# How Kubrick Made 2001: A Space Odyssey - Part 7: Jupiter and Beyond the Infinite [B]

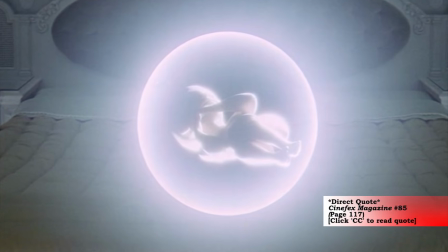16:28 Douglas Trumbull explains, Kubrick shot it through about 15 layers of a special gauze, with about 40,000 watts of backlight,
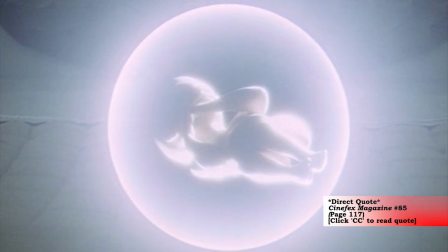16:35 something like 4 big arc lights to rim light it, and he got this tremendous overexposed glow effect.
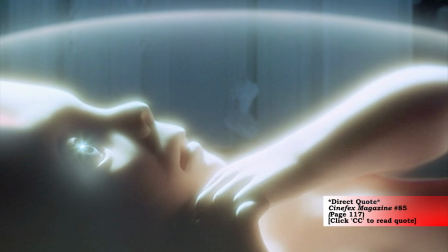16:41 This particular gauze, actually very rare women's stockings from pre-World War II Europe, created a beautiful softening of the light without making it unsharp.
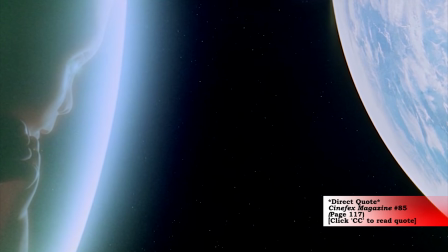16:49 If you use a fog filter or something like it, it makes the image unsharp because it's actually a piece of glass with diffusion on it.
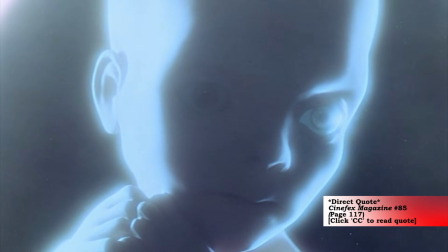16:56 But with gauze, part of the camera lens is seeing right through it without interruption, so it tends to scatter the light without really stopping it from being sharp.
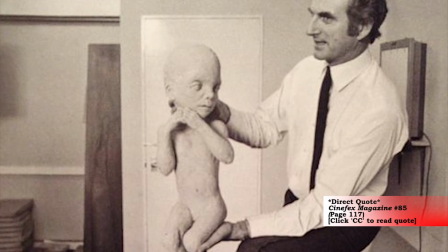17:03 Stanley filmed a number of different moves on the Starchild, shots of it entering frame and sliding through frame and so on.
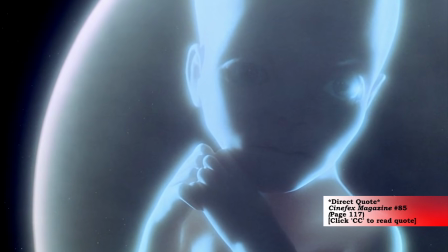17:09 Then I airbrushed the envelope that surrounded it onto a piece of glossy black paper,
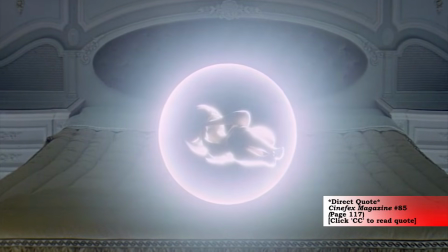17:14 which was photographed on the animation stand and matched in movement to the model, also with lots of gauze and overexposure.
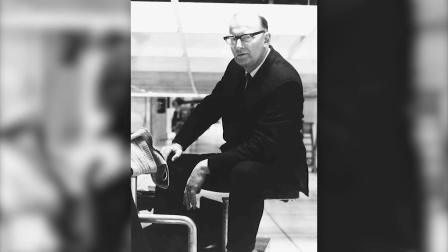17:20 The ending of the film was going to be much more like the novel, but it ended up being only implied with a subtlety that only someone who had read the book would pick up on.
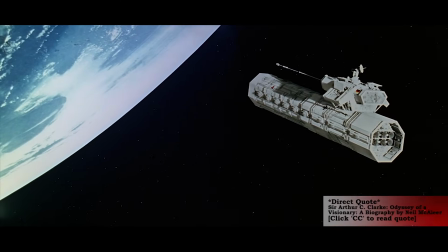17:28 This is a passage from Arthur C. Clarke's Biography. In the novel, the Starchild detonates the nuclear weapons orbiting planet Earth.
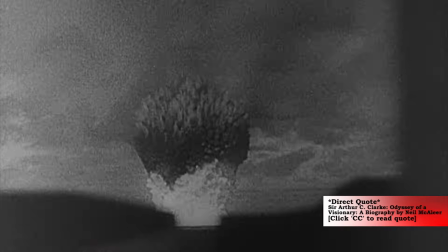17:35 This concept actually went to the shooting script stage, but was finally nixed. Kubrick and Clarke agreed that it was too similar to Kubrick's ending in Dr. Strangelove.
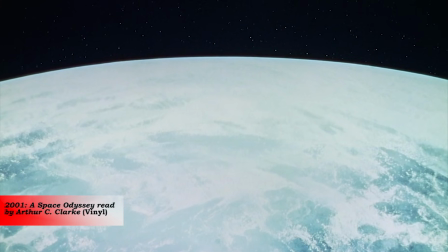17:44 The feeble energies it contained were no possible menace to him, but he preferred a cleaner sky.
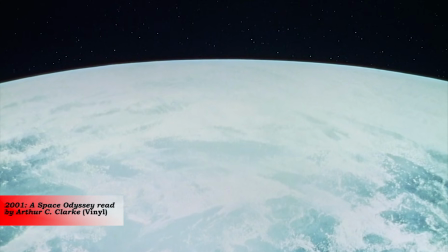17:50 He put forth his will,
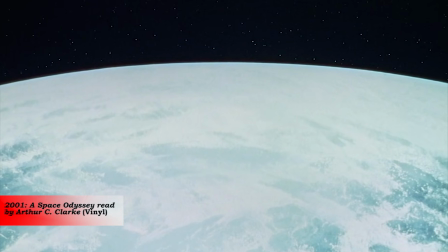17:52 and the circling megatons flowered in a silent detonation that brought a brief false dawn to half a sleeping globe.
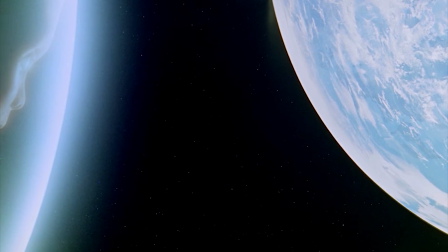18:00 When we see the Starchild back at Earth, all of the satellites that were orbiting Earth at the beginning of the Floyd sequence are nowhere to be seen.
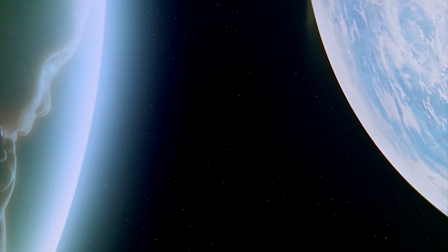18:07 It is possible that Kubrick didn't want to clutter up the mind-blowing final images of the film,
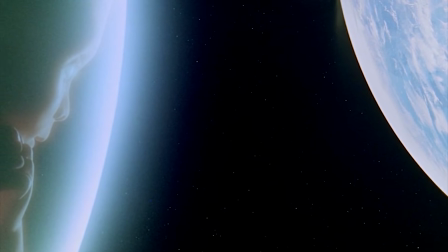18:12 but it also works well with the idea that the Starchild has erased them from existence. I think he would have liked another year or so shooting on it, quite frankly, but the money just ran out.
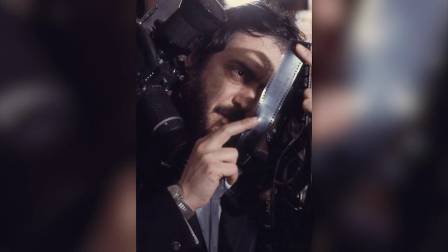18:22 It sort of seems logical that they ran out of money, considering the shooting ratio was 200-to-1.
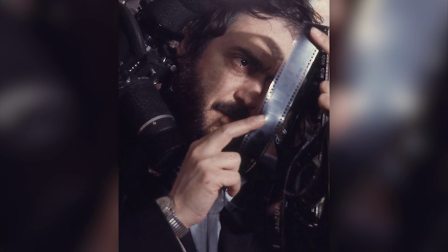18:28 So for every shot used in the film, 199 shots were not.
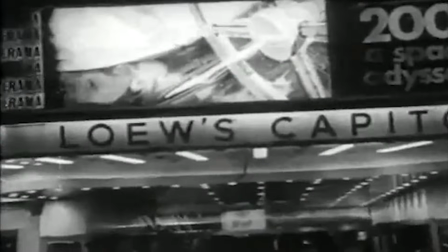18:33 The world premiere of the film was on April 2nd, 1968, at the Uptown Theater in Washington, D.C.
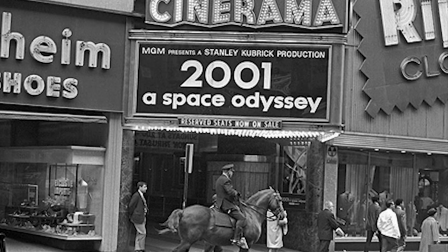18:39 Arthur C. Clarke reported that the Apollo management rescheduled a meeting so they could attend the premiere.
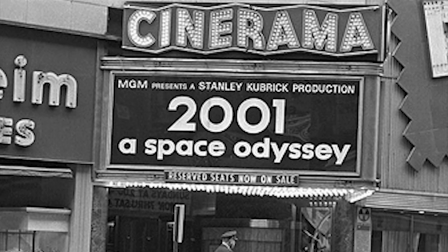18:45 2 days later, it was screened again at the Warner Cinerama Theater in Hollywood and the Loews Capitol in New York.
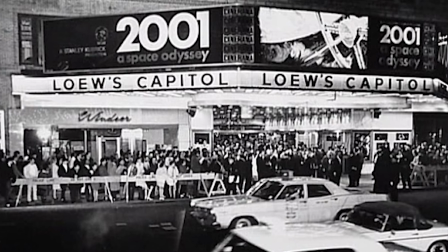18:51 At the New York premiere, Kubrick spoke to a reporter about what made him interested in the project.
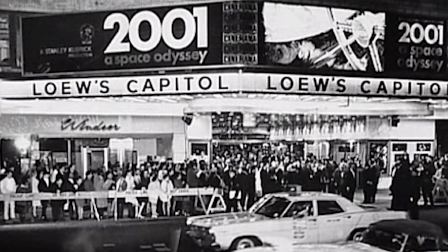18:56 We started in 1965, early 1965. Well, I became interested in the idea that the universe was full of intelligent civilizations, which is the current scientific belief. Well, the facts in the film only help you believe the story, but the scientists know now that there are about 100 billion stars in our galaxy and about 100 billion galaxies in the visible universe. The point is that there are so many stars in the universe that the likelihood of life evolving around them, even if it were possibilities of 1 in a million, there would be hundreds of millions of worlds in the universe.
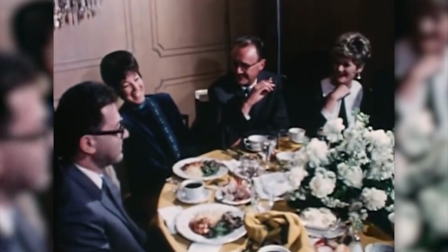19:38 Just before the screening in Hollywood, Arthur C. Clarke gave a press conference. What we were trying to do was to convey the
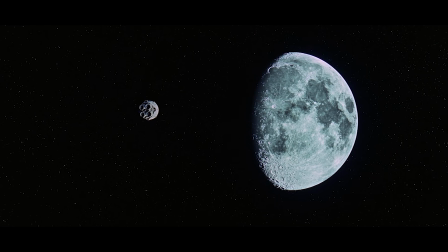19:48 wonder and the beauty and above all the promise of space exploration,
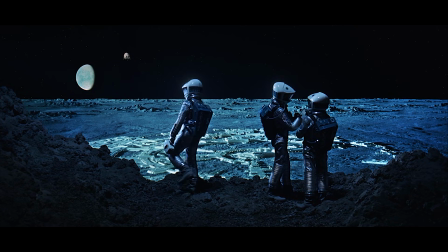19:53 this great new frontier that's opening up in our age and probably just in time.
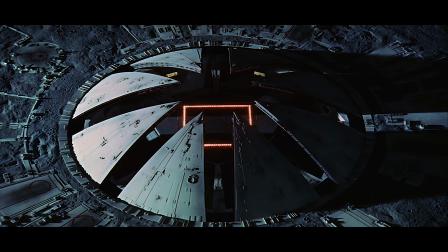19:59 However, besides doing this, At the same time, we were tackling an even more ambitious theme, and this was nothing less than an attempt to convey the possible, indeed the probable, place of man in the hierarchy of the universe.
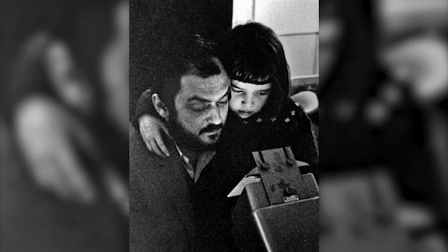20:24 After the premieres in Washington, New York, and Hollywood, Kubrick took the film back into the editing room and cut 17 minutes out.
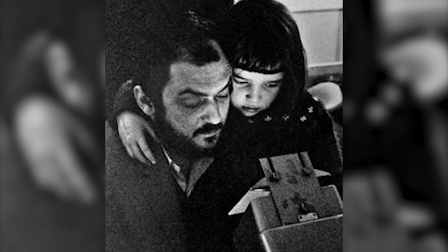20:32 Apparently, much of this was dialogue.